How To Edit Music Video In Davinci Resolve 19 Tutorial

far they hate it, they never believe me. Yeah, I would never drop the ball, I know I make it look easy.
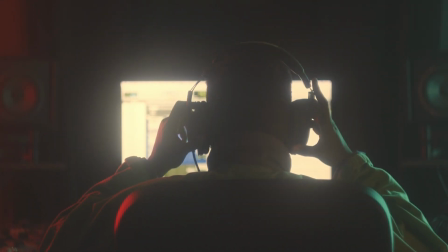15s
Hey everyone, welcome back to another video. I decided that this one could be a little bit more different.
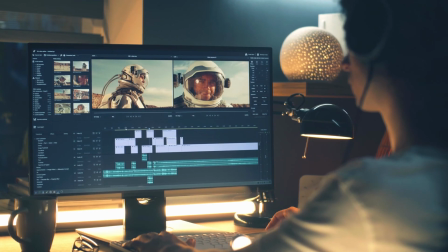20s
So not only that I'm gonna show you the effects, but I'm gonna show you also something behind the scenes, how I'm making and editing videos, and overall my workflow.
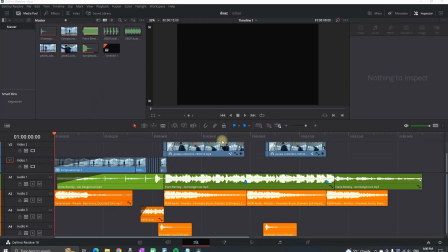28s
So what you see on the timeline is the trailer that you have just saw. I really much enjoyed editing, so sometimes I'm just sitting and trying some new stuff, trying to be creative.
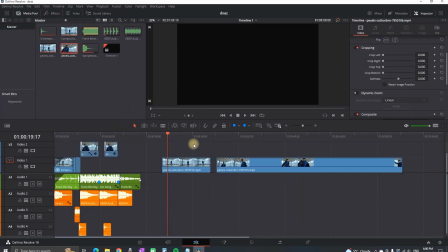37s
So I just downloaded these footages from Pexels. This is a website that every editor should know, since they're offering free footages.
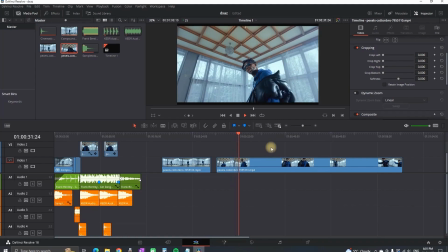45s
As you can see, I'm having two of them here, and they are kinda running on a slow motion. I wanted to make something short like the trailer that you have just saw,
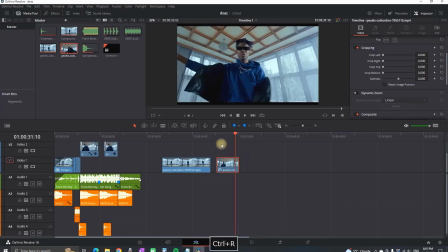52s
so I'm trimming it down to about 15 seconds in total, and I'm pressing Ctrl R so I can speed up the second part,
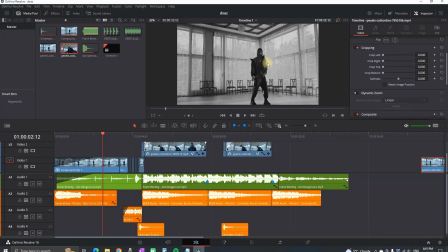58s
making it a bit more intense. Also, the first video stock footage I'm color graded, just simply black and white. Nothing fancy. I decided to color grade it black and white because I wanted to add some suspense in the beginning. And this is the main song that I'm using.
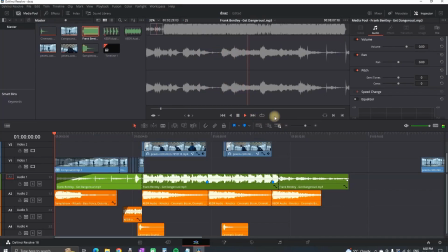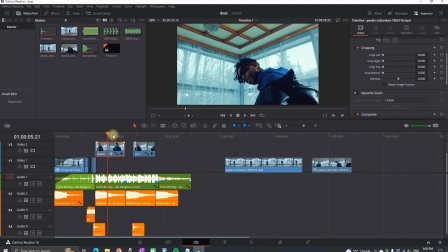82s
For the second video footage, I also color graded a tiny bit. I just added some color boosting and some shadows.
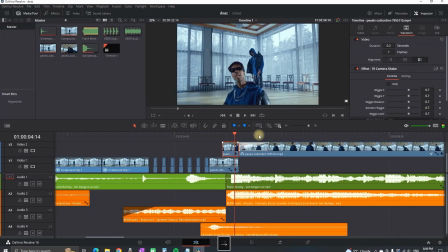88s
And this little piece of footage, I also did something there. As I move forward, you can see that there is a mask and that it's popping out forward.
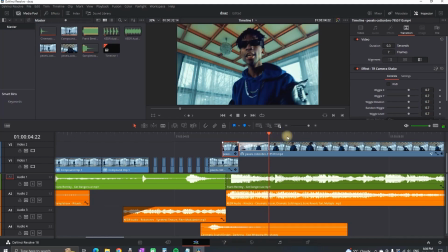96s
And afterwards, on the second clip, just in the beginning, I added some camera shake. Also, when I highlight the second clip, you can see that I have some keyframes so that I can track his face and make it more intense.
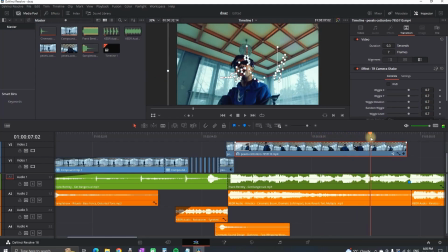107s
When I go forward, you can see every motion that he's making. And I personally prefer to do it in the edit tab manually, since I'm having more control of what I'm doing.
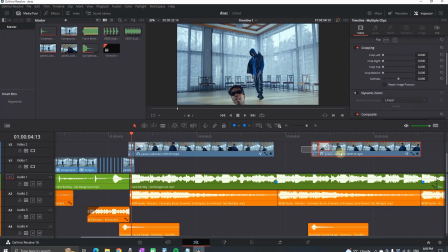115s
I'm aware that there's a planner tracker in the Fusion and I can use it.
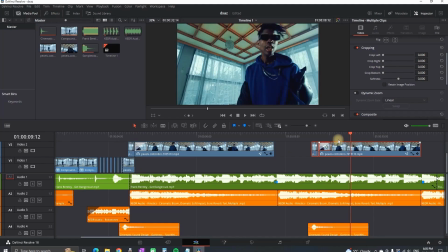118s
So I just copied the first one and create another one which is the same, with the same masking and the camera shake.
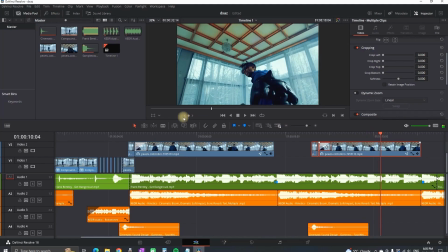124s
With the only difference is that on the last one I'm not tracking his face, I'm leaving it steady as it is.
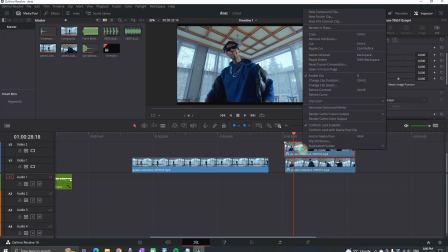129s
Now I'm gonna show you how you can make that masking and use it as a transition. Hold Alt and drag to duplicate your clip, change clip speed and then freeze the frame. This is something that you should be familiar with. Then trim the first part. And now you're left just with the freezed frame, which is on the video slot number 2. Then you wanna highlight it and you can go to the color tab.
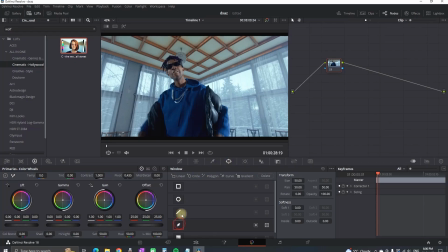148s
In here you can select this window and I'm gonna take what I call this pencil, or you can use the magic mask if you're in the studio version, and mask the subject. Then go on your notepad, right click, create new alpha output and connect the blue square with the blue dot. Now you successfully masked without any background.
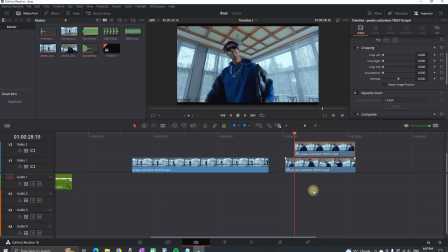164s
And now you cannot tell, but when you go to the edit page and I disable the first video track, you can see that the second one is successfully masked without background.
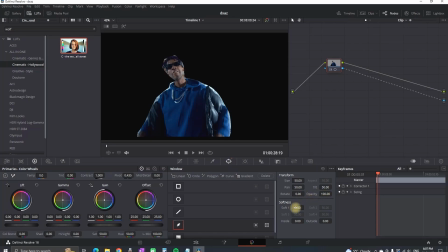172s
Of course, now it looks terrible because I haven't spent any time. You can soften the edges and adjust it even more. I'm just showing you some example. And after softening the edges, now it looks a bit better.
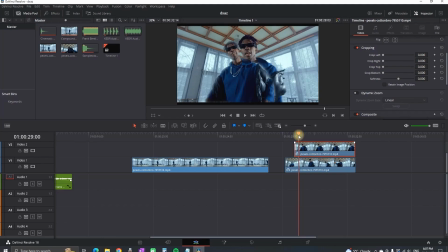182s
Now without moving the timeline marker, you want to get this freezed frame and you want to leave it in the beginning, in front of that timeline marker, as you see me doing right now. So I'm grabbing it and I'm leaving it in the front. Now this freezed frame is more than I need, so I'm gonna trim it down to about half a second or something like that.
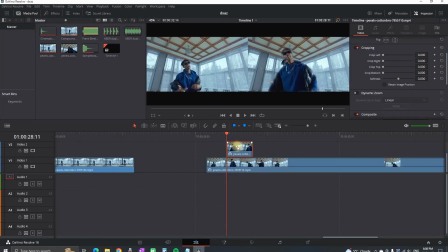200s
It all depends on how fast you want this action to happen. And now when you trim it down your freezed frame,
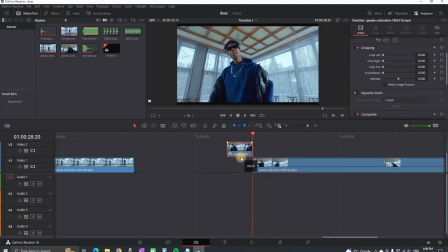205s
you can delete everything from the left side of that marker from video slot number 1 and put this in front of it, just like I did.
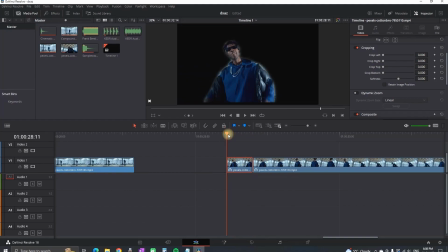212s
Now I'm highlighting this freezed frame and I'm going in the inspector. I'm selecting the keyframe dot on the top, selecting the transform icon, so I can follow what I'm doing. And then on position Y, I'm bringing it to a negative values until it disappears from the bottom.
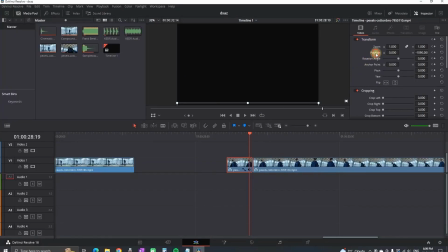226s
And then I'm going to the end of this freezed frame piece and I'm double clicking on the position so I can restore these default values. And what that means is that in the end it will be in the middle in his original position. That way it's gonna 100% match the second video footage and the camera shake is gonna make the transition.
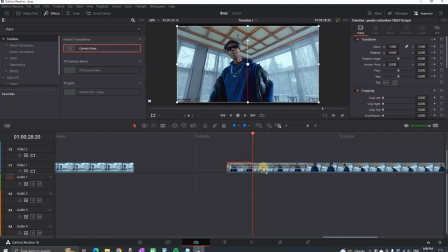242s
Without being said, I'm going to the effects library and I'm looking for a camera shake, and this time I'm leaving it only on the second part, on the second video.
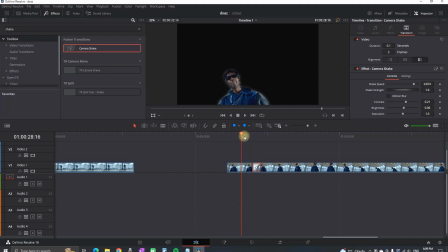250s
Not in between, just on the second one.
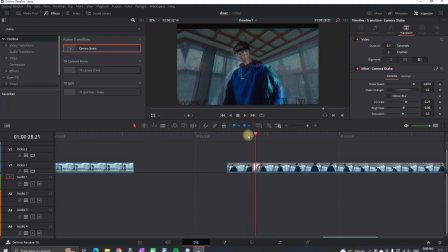253s
And I'm shortening it down because I want to happen fast. I'm gonna move forward frame by frame so you can see how the transition is gonna be appearing.
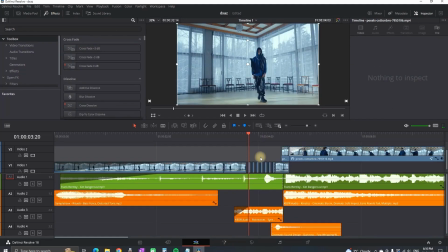260s
And now I'm gonna move on with the other stuff. Now we're gonna make this flickering. So I'm gonna put the first part.
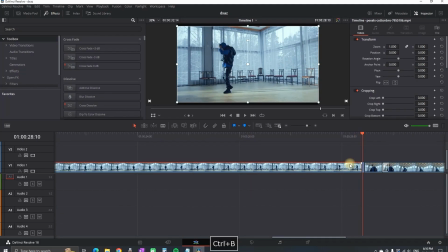266s
I actually have a video about this flicker. There's an effect that you can add, but I'm doing it manually. Basically go in the end of the first clip, move one frame at a time and make a razor cut.
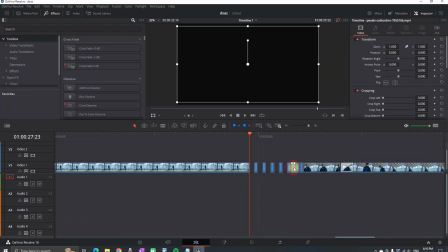276s
And after, for example, 10 or 12 cuts, you can stop cutting and then you can start deleting every other frame.
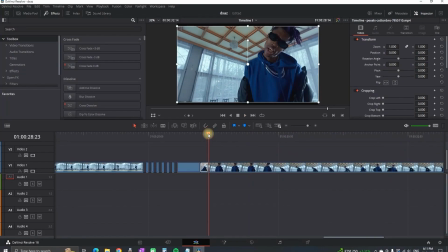282s
And that way you can create the flicker, which is gonna bring some more suspense before the transition happened.
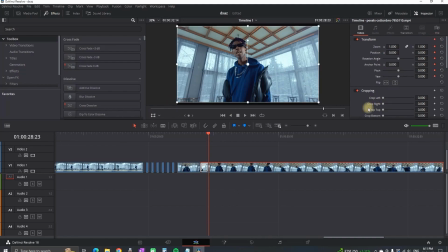288s
Now without using the planner tracker, I'm gonna track the face manually within the edit tab. I'm highlighting the second one, selecting the window, creating the first keyframe. And now I'm gonna move one frame at a time. using the right arrow of the keyboard,
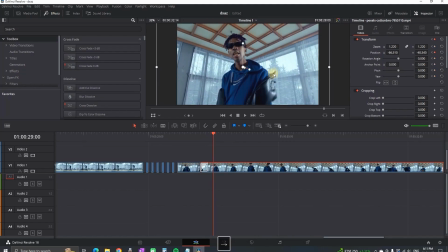300s
and for every single frame forward I'm gonna move the position of the window, making sure that his face is something like in the middle.
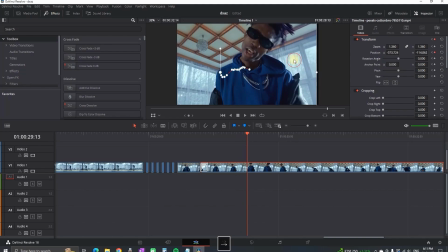308s
I'm just gonna give you an example how you can do it, I'm not gonna go all the way. So far we're almost done with the video. I'm gonna preview for the last time the video so you can see what we're having so far.
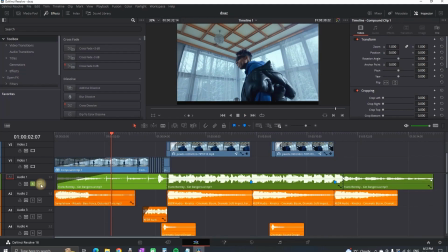324s
Now we're moving on to one of my favorite parts, which is the sound effect and music. I'm gonna preview the sound first.
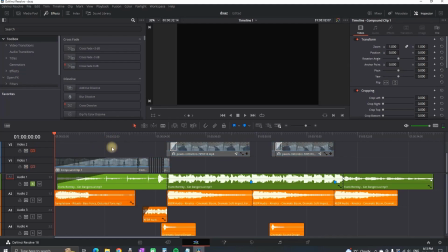So like I said, this is the main song, so I'm gonna be guided by this to make the video.
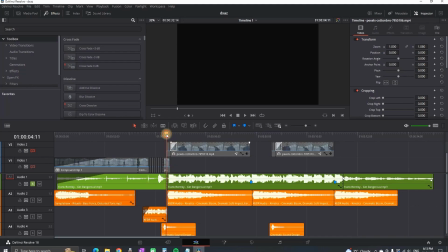345s
You can see where my transition is placed, this is not random, that is because the first beat is dropping there, so I'm using it even to power up the beat. Also there is a preset here when I have a marker, and here in the end.
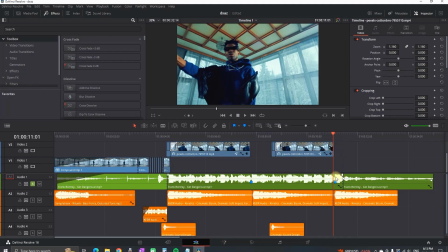357s
I'm using this beat so I can end the clip there. And right here at the end I just cut the audio, and I made two keyframes on the last piece of the audio,
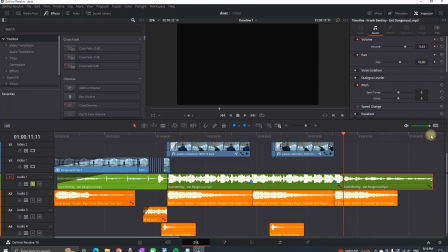365s
which are starting from -5 until -19, giving it some nice fade at the end.
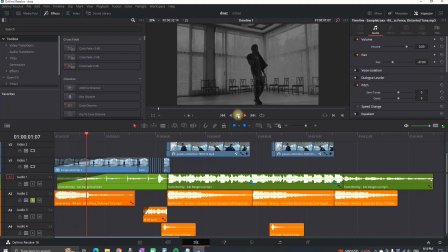371s
In the beginning I have a sound effect, which is some cinematic bass, I'm using it for suspense.
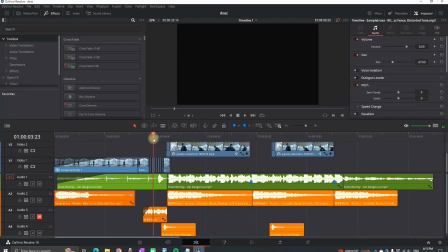379s
For the part where it flickers I'm using another sound effect, so I can power up the flicker.
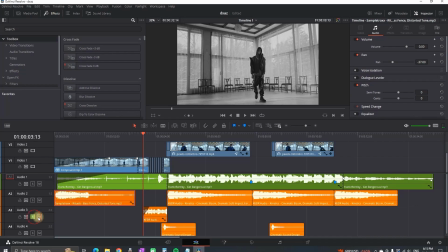384s
So this is it.
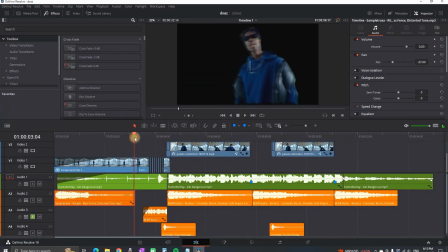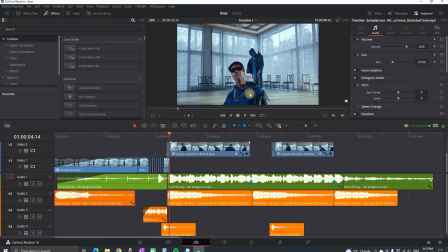391s
Then I have another sound effect, which is gonna power up the popping up from this masking. You can see it now.
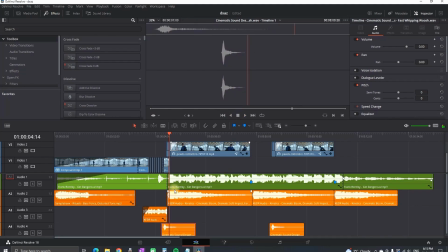401s
On audio channel number one I also have this sound effect,
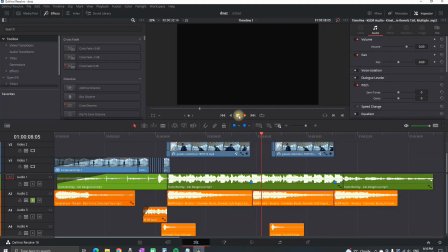406s
which is another cinematic bass, which I have used it 3 times. So I can power up the changing of the scenes. And for all the sound effects and music in this video I have used Artlist,
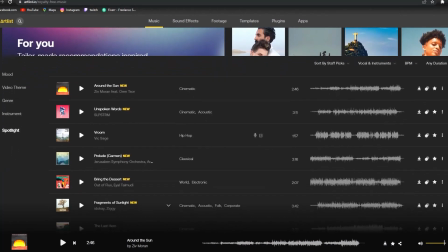420s
and I have affiliate link in the description, from which if you use you're gonna support the channel at no additional cost,
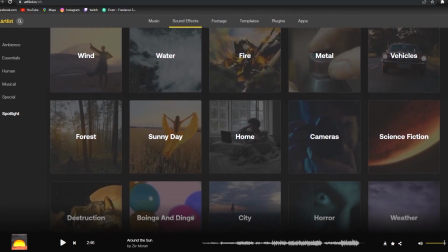425s
and you're gonna get 2 months free from using it. And if there is anyone that is reached to this part of the video, I really appreciate that you watched it all the way.
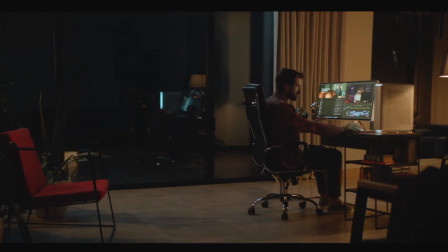432s
Like I said, this time I have tried to make another kind of video, like showing my workflow and how I structure my videos.
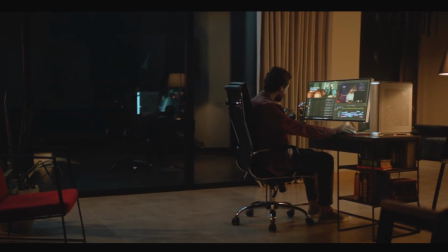439s
Let me know in the comments if this video was useful, if I should make some more of that kind,
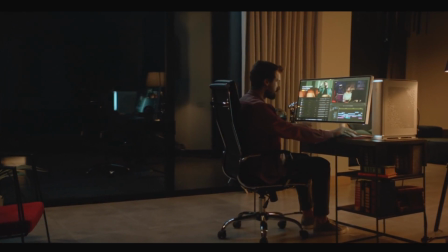443s
or you all prefer to make videos that are straight to the point without anything explanatory that is not needed.
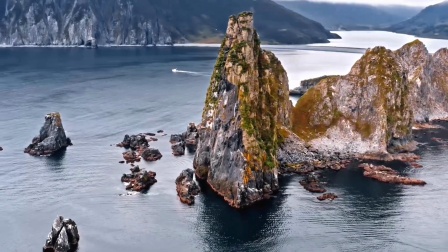449s
And I also want to use this moment to thank everyone that has been supporting me for the last months and years.
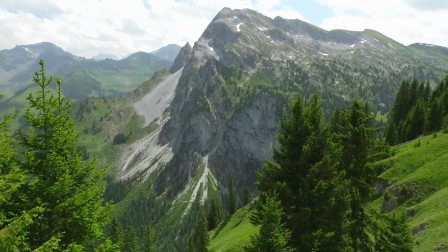455s
When I start making videos I never expected to reach a stage where thousands of people are watching my videos,
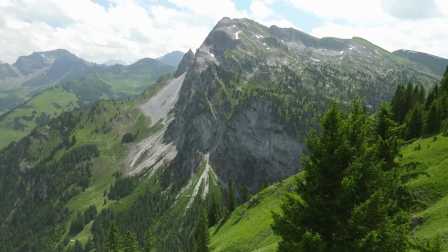460s
and that with those videos I inspire people to be more creative and be better of what they're doing.
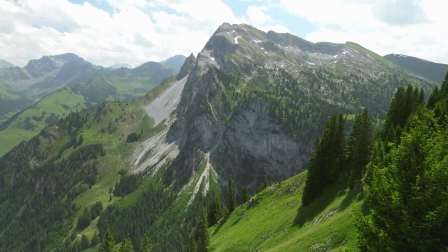465s
Thanks again and see you in the next one.